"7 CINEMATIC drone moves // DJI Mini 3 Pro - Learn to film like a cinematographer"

In today's video I'm going to give you my favourite drone moves but more importantly the mindset of a cinematographer.
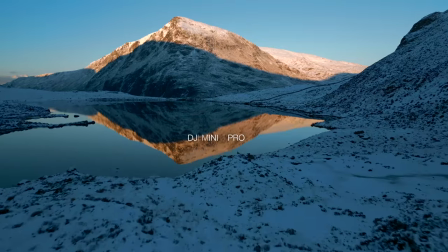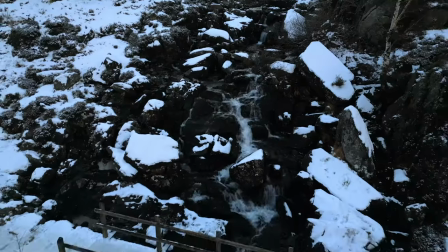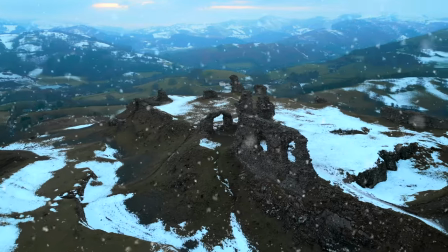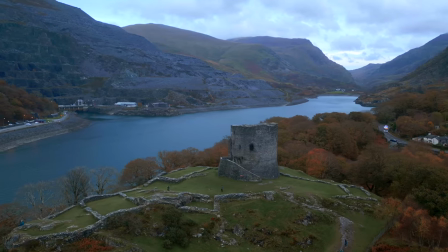By the way in all these videos I'm not going to be shooting off to Bali, I'm going to shoot everything in my home country because I know sometimes we can be looking at Instagram reels, whatever, seeing all these cinematographers going off and it can make us feel, well I'm not in an exotic location but trust me with the right mindset using these ideas you can capture some beautiful shots. The drone moves are not the hardest to use, but it's thinking about how you implement the drone.
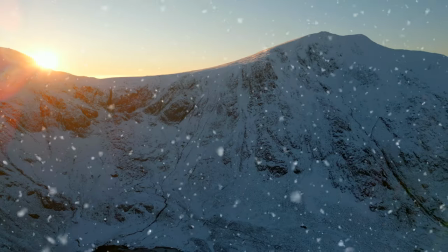We wanna create some fire drone content to capture the imagination. Let's get into it.
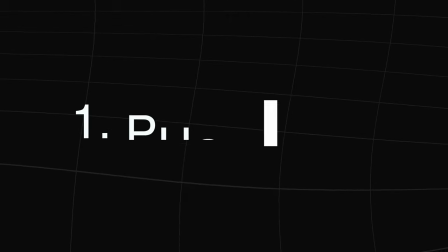One of my favorite drone moves, and it's the most basic, but it's one of the best, and that is the push in.
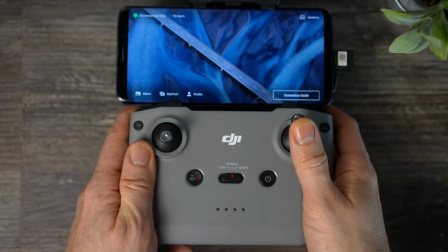All you do is move forward with the stick, hold it at a steady speed, and let the magic happen.
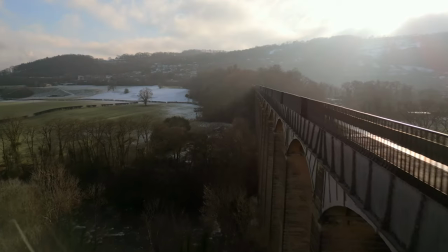What you wanna think about the push in is think about the story. You're telling people how you got from one location to another.
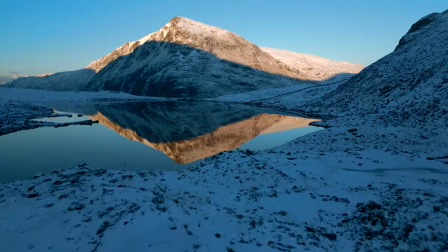Something I've been doing recently is trying to set off the drone more frequently.
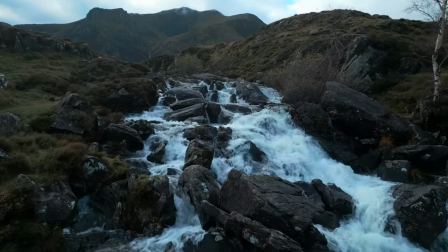You see something, a little stream you weren't expecting to see on your journey. Now what I love doing with the push-in is be careful with this because the obstacle avoidance are disabled.
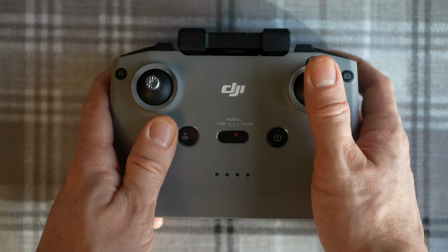Have it in sport mode, move it across here and then keep an eye on your drone, keep it steady, keep it careful.
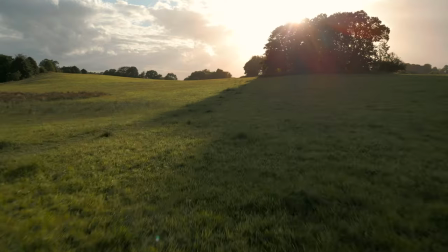But the great thing about moving at some speed and keeping it low is it can be a great introduction to then transition into another move.
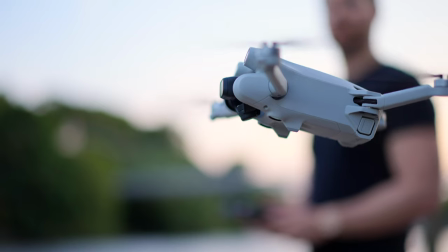I also love to use the push-in shot when I'm in a city. My first thought is where is the local river?
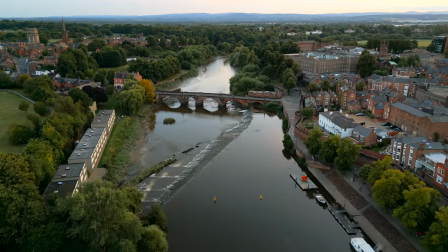Two reasons. Firstly, I'm going to annoy people less and not invade their privacy by setting it off in a clear open area. I'm going to have easy takeoff and landing. Secondly, it creates a beautiful composition. so I love to just fly straight down the river. Very important guys, I see a lot of beginner videos, what they do is they'll move forwards and then get twitchy fingers. This little finger wants to have a little bit of a look over here, a little bit of a look over there. Don't do it guys, keep your drone moves consistent speed, consistent motions. If you mess up your shot, doesn't matter, take your time setting it up again, just do it again. Also with the push in shot, especially down a river or something like that,
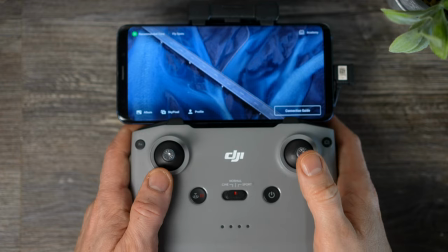what looks great is if you if you go forwards and also go down with your drone this can
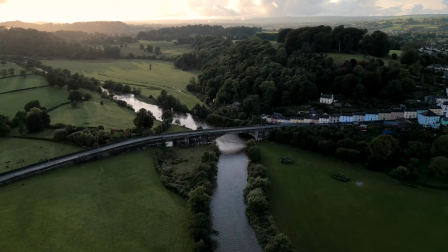look really nice keep everything symmetrical keep it looking nice and it's a good move to pull off so one of my next favorite drone moves is the opposite it's the pull back now this shot in
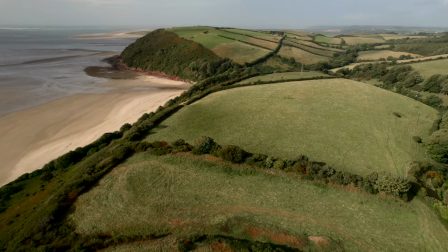South Wales you see a nice beach and you can hold people's attention by then
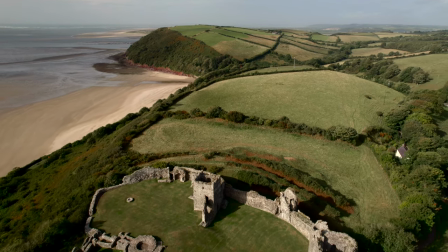it reveals this lovely castle so different drone move you should for
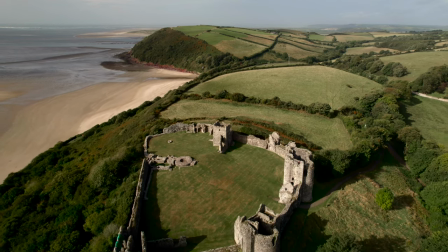different reasons great idea to do with your pull back as well is
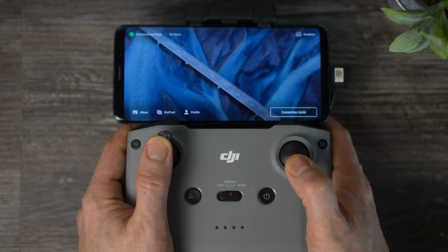try going up as you pull back and this can work great with
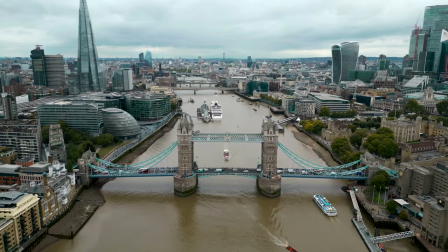a speed ramp so try it for hold it when you come to editing later while
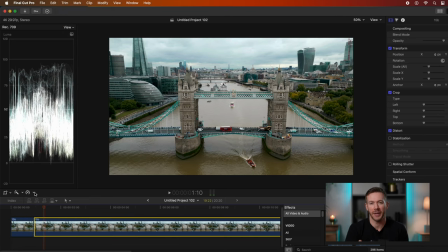you're filming keep it steady and then editing later you hold it for a second or so maybe even less maybe half a second speed ramp
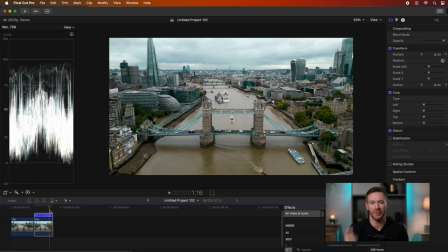2500 I like to go for maybe a little bit of a whoosh sound as well and then when you
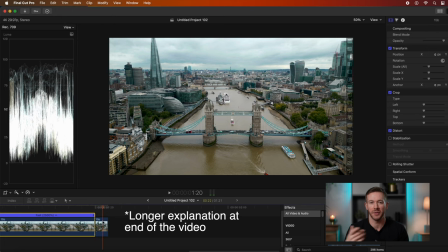reach your destination then go back to normal speed for a couple of seconds left at the end give it a go guys it's a lot of fun.